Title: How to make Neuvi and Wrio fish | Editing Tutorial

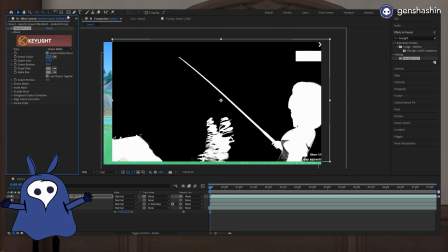6:50 Going back to screen mat mode. take those water off we mask it with pen
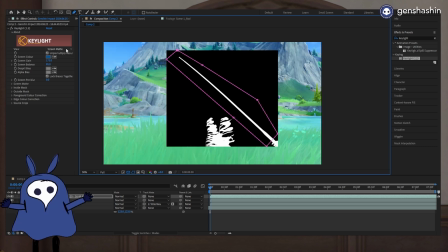6:56 tool and then final result and
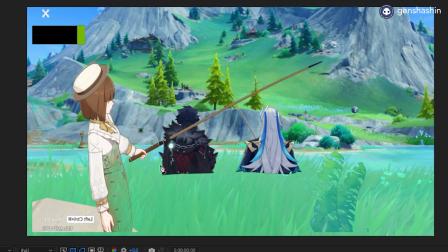7:02 then we'll give one to Nouvellet and give one to Rothesley so we
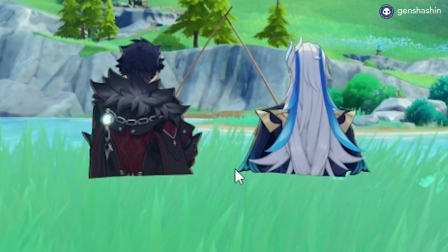7:08 put Rothesley and Nouvellet here but then you can see the cut it's obvious that they're not sitting on the grass to fix that problem what I had to do was actually film grass
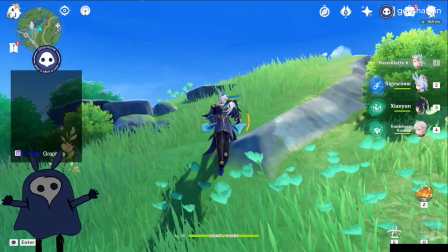7:20 i went to this hill and then i wanted to film the
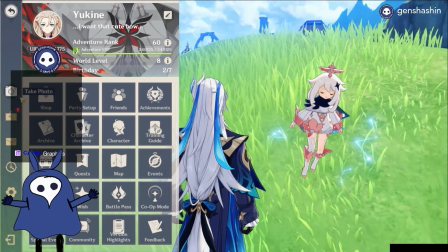7:26 grass against the blue sky because my plan is to key out the blue
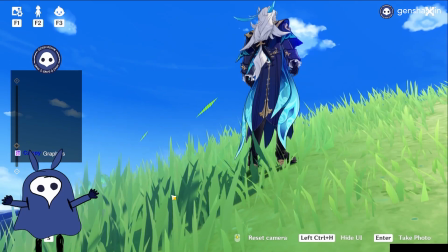7:32 sky and leave behind the grass so that this will be the foreground layer so there
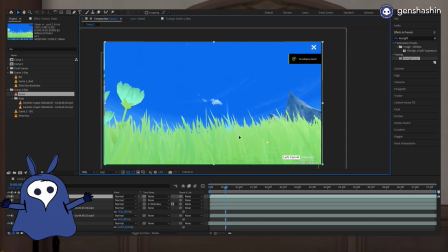7:38 that's that's what i filmed so we got my grass layer we key out the blue
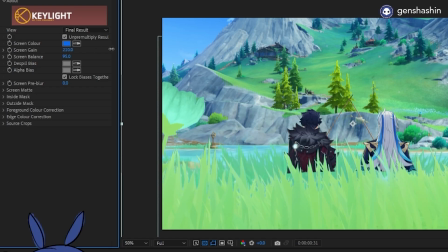7:43 sky take off that cloud and then we put the grass over
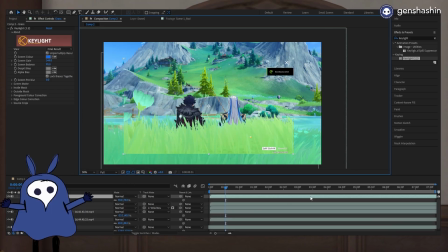7:49 here see and we have this grass to hide the imperfections i just
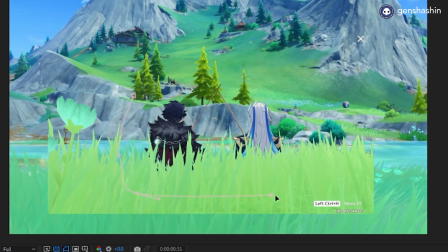7:54 use the pen tool to kind of mask around mask around the area after
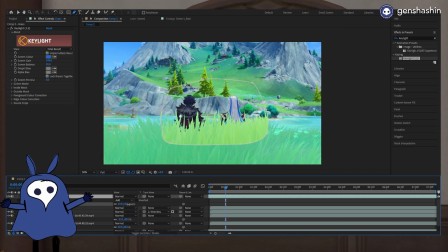8:00 that i just feather out the mask a little bit so that it kind of mixes with the grass at the bottom and And then finally, I use color balance to lessen the yellowness of the grass because the grass at the bottom is a bit more cooler in color.
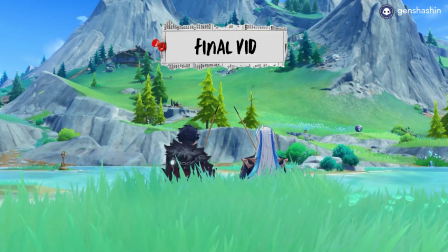8:16 And there! That's it! That's what the final clip looks like. Now that we have all our clips edited, the final part is to edit the conversation between Nuvi and Ryo using voice lines!
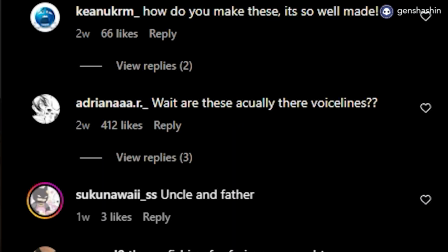8:27 There are people on Instagram who actually asked me, like, are those real voice lines? And yes, they are.
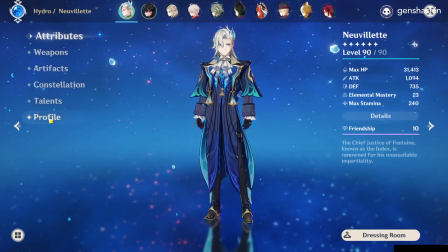8:33 No AI voice going on here. The nice thing about Genshin is that they provide a lot of voice lines that you can use.
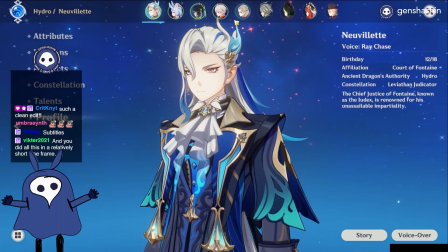8:42 I just had to figure out which voice lines work best. And the nice thing is not only do we have the character voice overs,
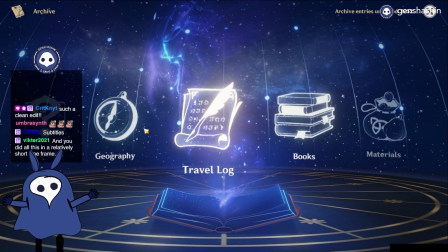8:50 all the quest's voice lines are accessible in the travel logs.
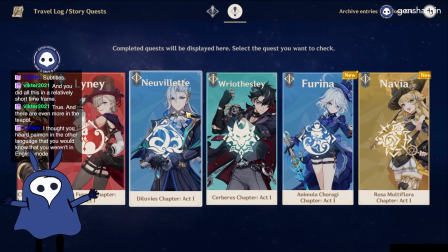8:57 I reviewed the voice lines of Nooblet and Rothesley in all of their quests to figure out what to put together.
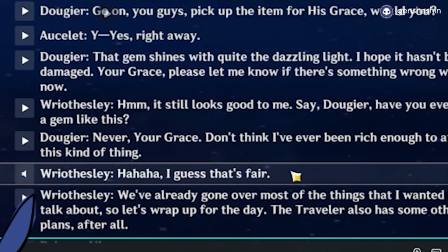9:06 Even the whom's and the uh and the stuff, I, dude, some of them are completely different dialogues. What did that look like in the end? I can actually show you an edit with just the voice.
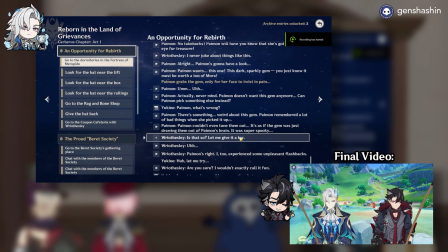9:22 Ah, it's past noon. Is that so? Hmm, want some tea?
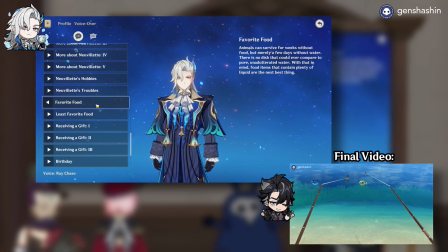9:29 Ahem. Thank you for the offer, but there is no dish that could ever compare to pure, unadulterated water.
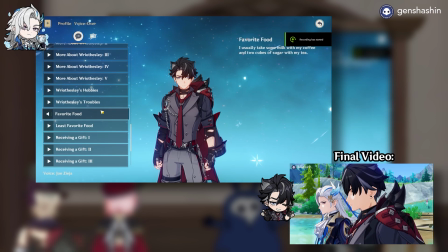9:39 Okay, I get it. I usually take some milk with my coffee and two cubes of sugar with my tea.
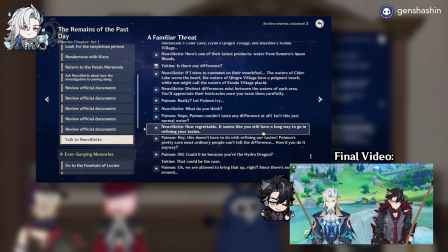9:46 How regrettable. It seems like you still have a long way to go in refining your tastes.
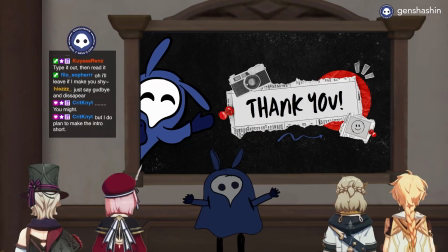9:53 I guess that's fair.
Alright guys, I hope you enjoyed that video. I hope you enjoyed it behind the scenes. If you want to see more videos like this, leave a like and subscribe to my channel. And then, you know, we'll see. We'll see what happens. Alright, that's it. Bye!